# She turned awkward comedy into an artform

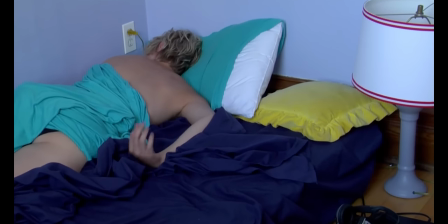264s
It must have something to do with how she was raised as an actor.
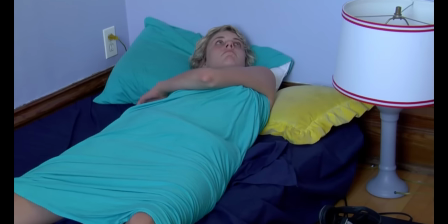268s
There was so much improvisation going around that Kerwig would often have to say a line It's like so exciting and it's like this person and this person,
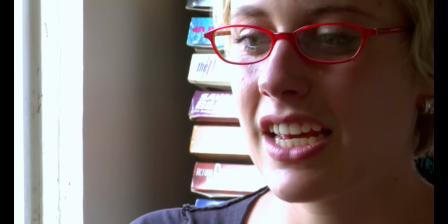276s
it's so much fun and then it just like... Before coming up with the next.
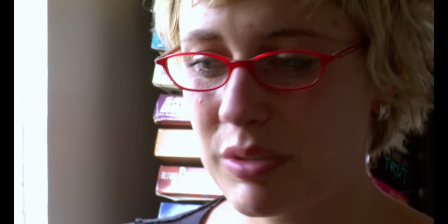280s One by one they sort of become like real and problematic and people get hurt and um...
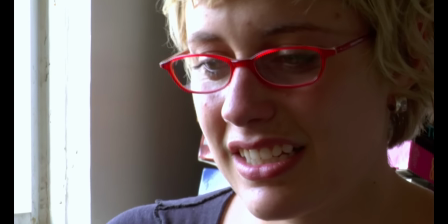288s
She learned to get comfortable with those in-between moments.
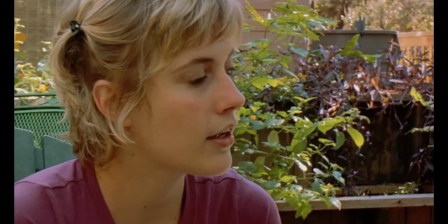291s
Instead of a line following another line, this looks a lot like someone who's contemplating what to say and making a decision.
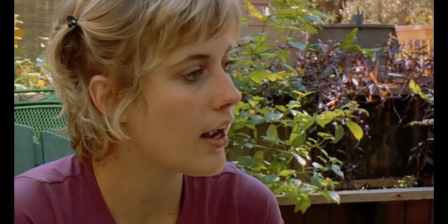298s I... I'm sorry.
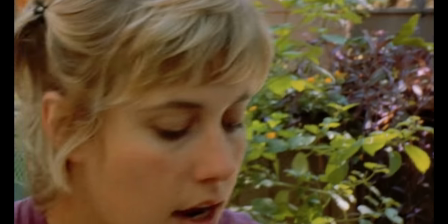302s
There's almost a punctuation mark between two thoughts, a little comma.
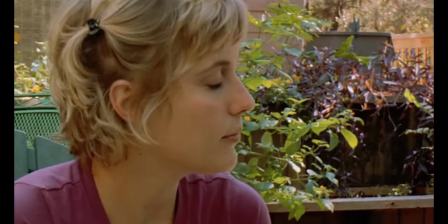308s I'm sorry.
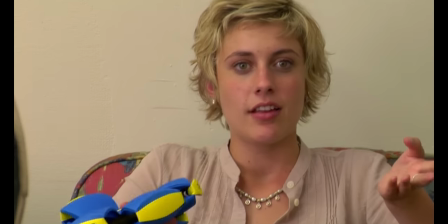313s I'm really sorry.
When I think of why Gerwig's acting has resonated so much with my generation, aka older millennials,
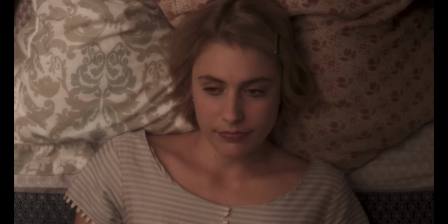321s
I remember that no words seem more natural coming out of her mouth than I just don't know what I'm doing with my life.
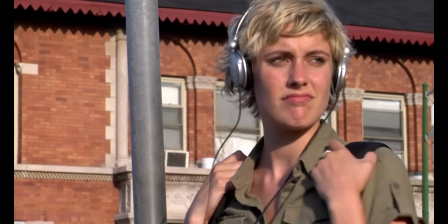329s
When she was younger, she was the perfect encapsulation of youth and its insecurities.
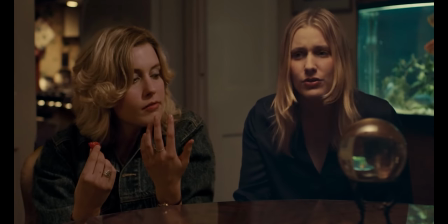334s We're not that young. 10 to 12 years younger. We're contemporaries, okay?
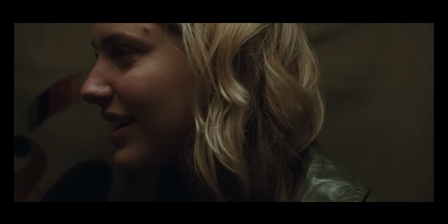338s
In her later role, she found a way to use those insecurities to prop up her adult characters, like a house of cards of vulnerability and self-doubt.
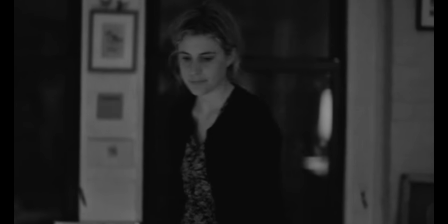348s
Things that, as newly-minted adults, we try to mask or clean out of our systems,
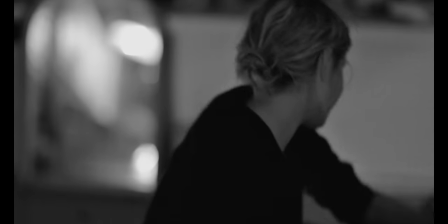352s
before eventually realizing some of it is part of who we are and that in some ways we need to accept them.
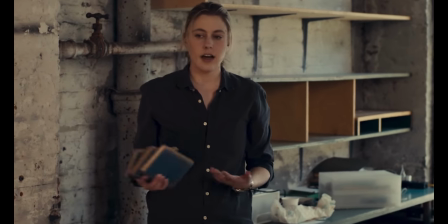358s I think I'm sick and I don't know if my ailment has a name.
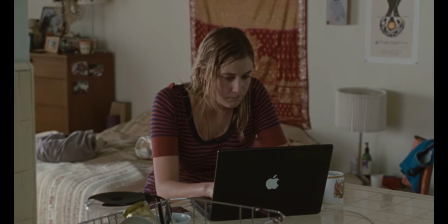363s It's just me sitting and staring at the internet or the television for long periods
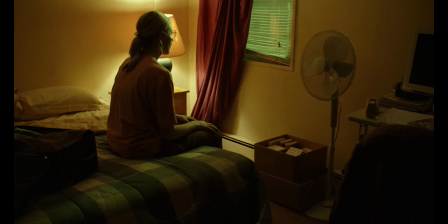369s of time interspersed by trying to not do that and then lying about what I've been doing.
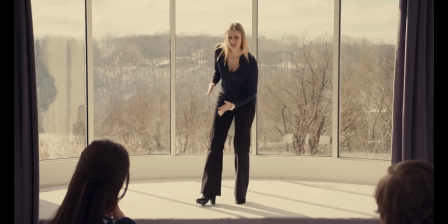375s
When I watch her performances I'm terrified that House of Cards will fall down and crumble under the weight of adulthood.
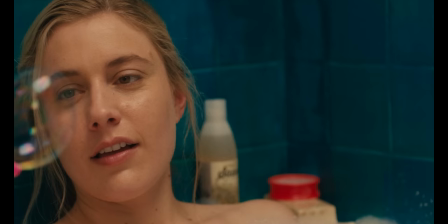382s
But that makes it all the more powerful when they make it through. When Maggie or Brooke or Francis eventually figure it out.